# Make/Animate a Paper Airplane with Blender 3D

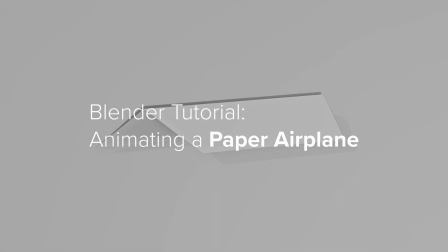[0:00]
Hi, I'm Mitch, and in this video I'm going to show you how to make this.
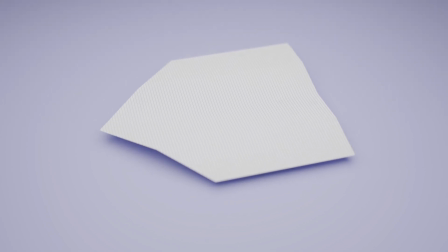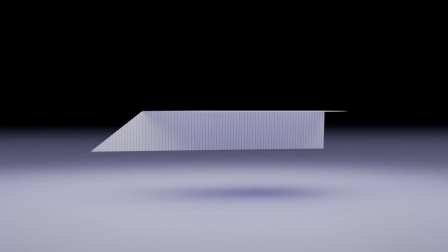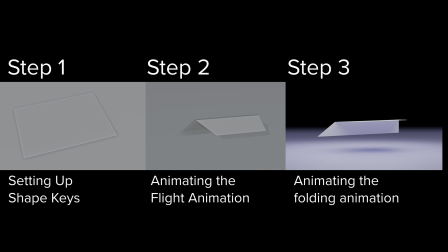[0:15]
I'm going to break down each individual step, starting with creating some shape keys on a plain mesh. From there, we're then going to animate those shape keys and our paper airplane object to get what we want.
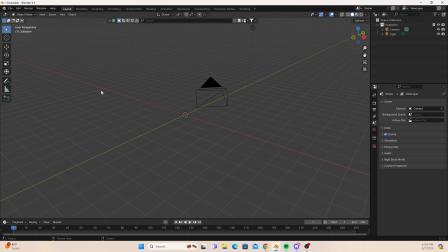[0:29]
Okay, let's begin. First, we need to add our plane.
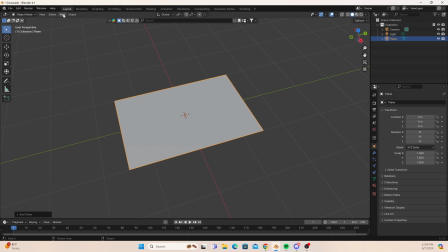[0:35]
Okay, we need to scale our plane up to 1.5. Then we need to apply that scale. Next, we're going to add a couple edge loops. I'm going to add one there, and I'm going to add one there, and then I'm going to add one there. Next, I'm going to get rid of half of my mesh. This will save us a lot of time.
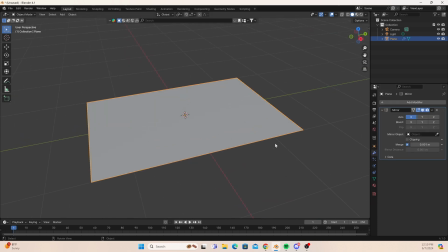[0:55]
Then we're going to use a mirror modifier to bring that mesh back. Okay, let's create some shape keys.
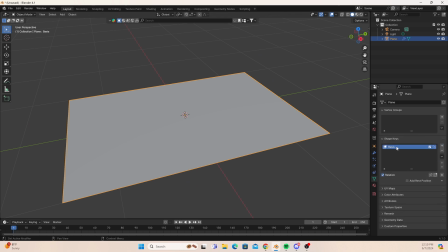[1:03]
First, we need to create our base shape key, which is our piece of paper. Then, after that, we need to angle the front of our mesh to create that pointed look of the paper airplane.
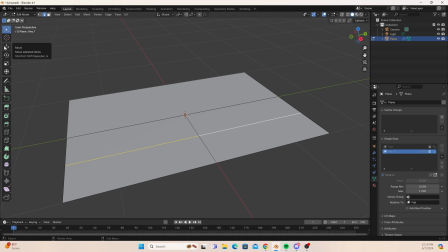[1:17]
Be sure to label as we do this process, so that way when you create more keys, it's a lot easier to know what you're doing.
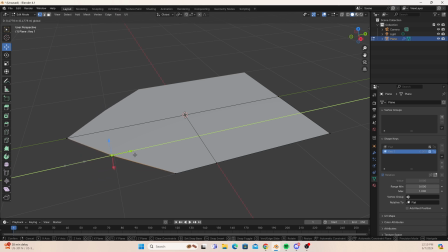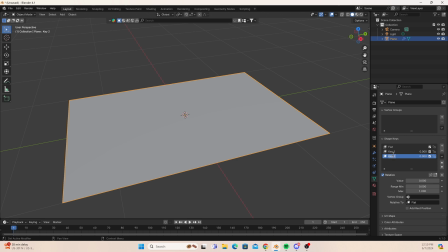[1:34]
Next, we're going to add our ridges for our folds. So here I'm going to use multiple different shape keys to kind of have stuff to animate later on.
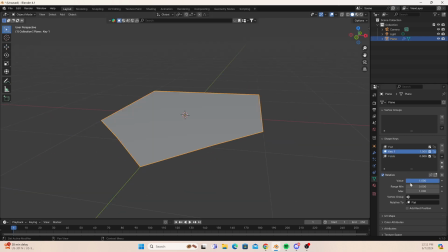[1:50]
I'm also going to preview it as we go. So as you can see, we're getting our basic paper airplane shape.
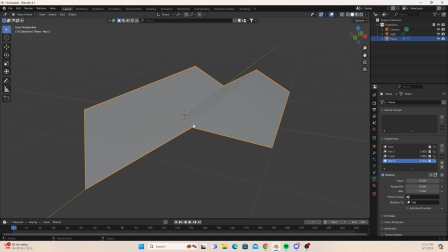[1:57]
For our next key, we're going to squish our paper airplane together.
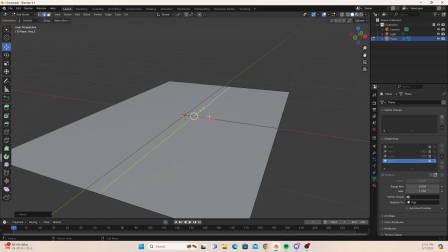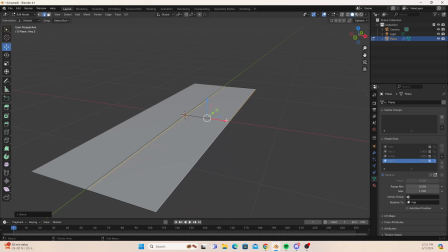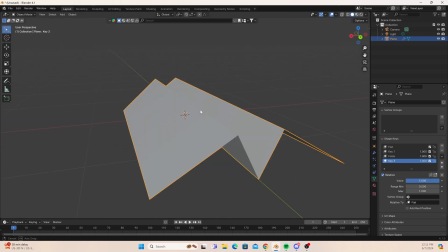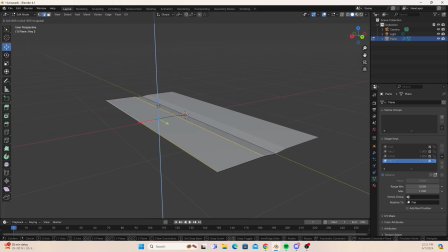[2:19]
For this key, we're going to raise our wings. We're going to have it scrunch up just a little bit.
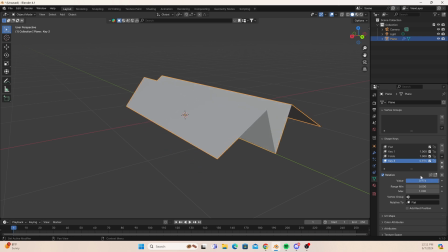[2:29]
And then after that, we're going to add our final raising of the wings.
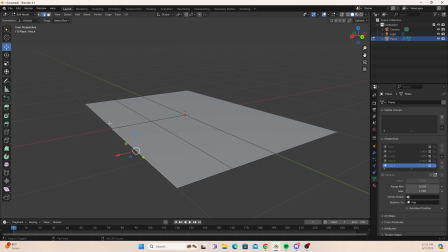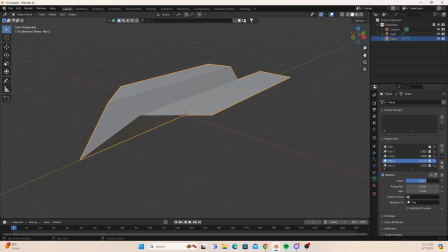[2:39]
And there's our basic paper airplane shape. Okay, let's get animating.
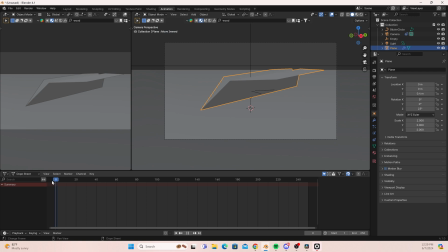[2:45]
So first off, I'm going to have do my animation a little bit backwards for this process. So I'm going to have the paper airplane actually lift off first, so that way I get all my timing down in that regard. Then I'm going to go back and I'm going to actually edit I'm actually going to use the shape keys to fold the paper airplane up.
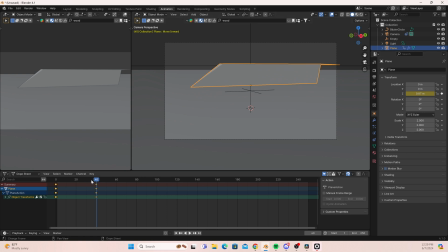[3:04]
That way it's going to be able to fly. You want to make sure all your keyframes here are spaced out nicely, so that way the audience can kind of anticipate your next move with your animation. So here I'm just going to make some finite adjustments,
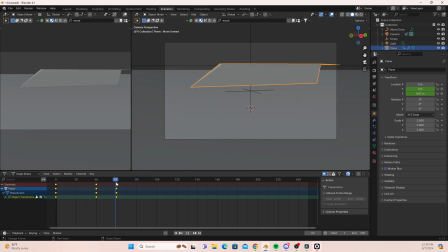[3:20]
I'm just going to make a couple more adjustments here to kind of get what I'm looking for, but feel free to play around here.
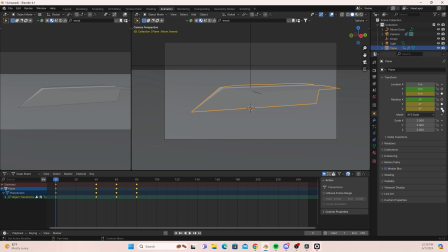[3:34]
Okay, for here I'm going to add a keyframe on my y-axis, and then I'm going to add a noise modifier to our keyframe.
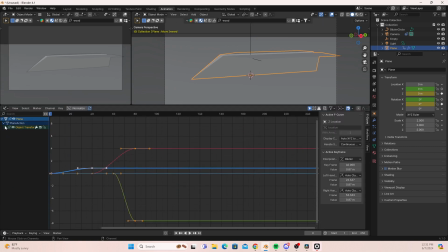[3:41]
To get to these modifiers, you need to be in the graph editor. So we're just going to raise our scale to 50, and we're going to lower our strength,
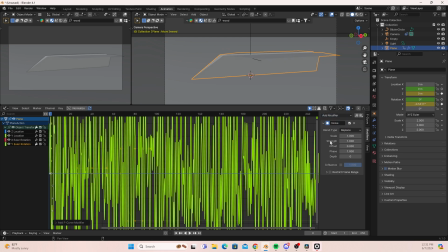[3:49]
so that way this adds a little bit more realism to our airplane.
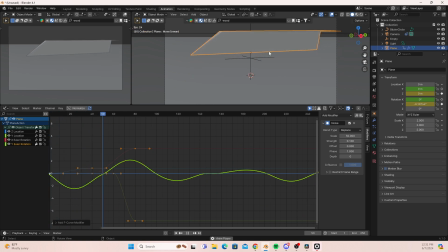We're kind of trying to simulate wind here as things, so I'm just going to play around with it a little bit more and get what we need.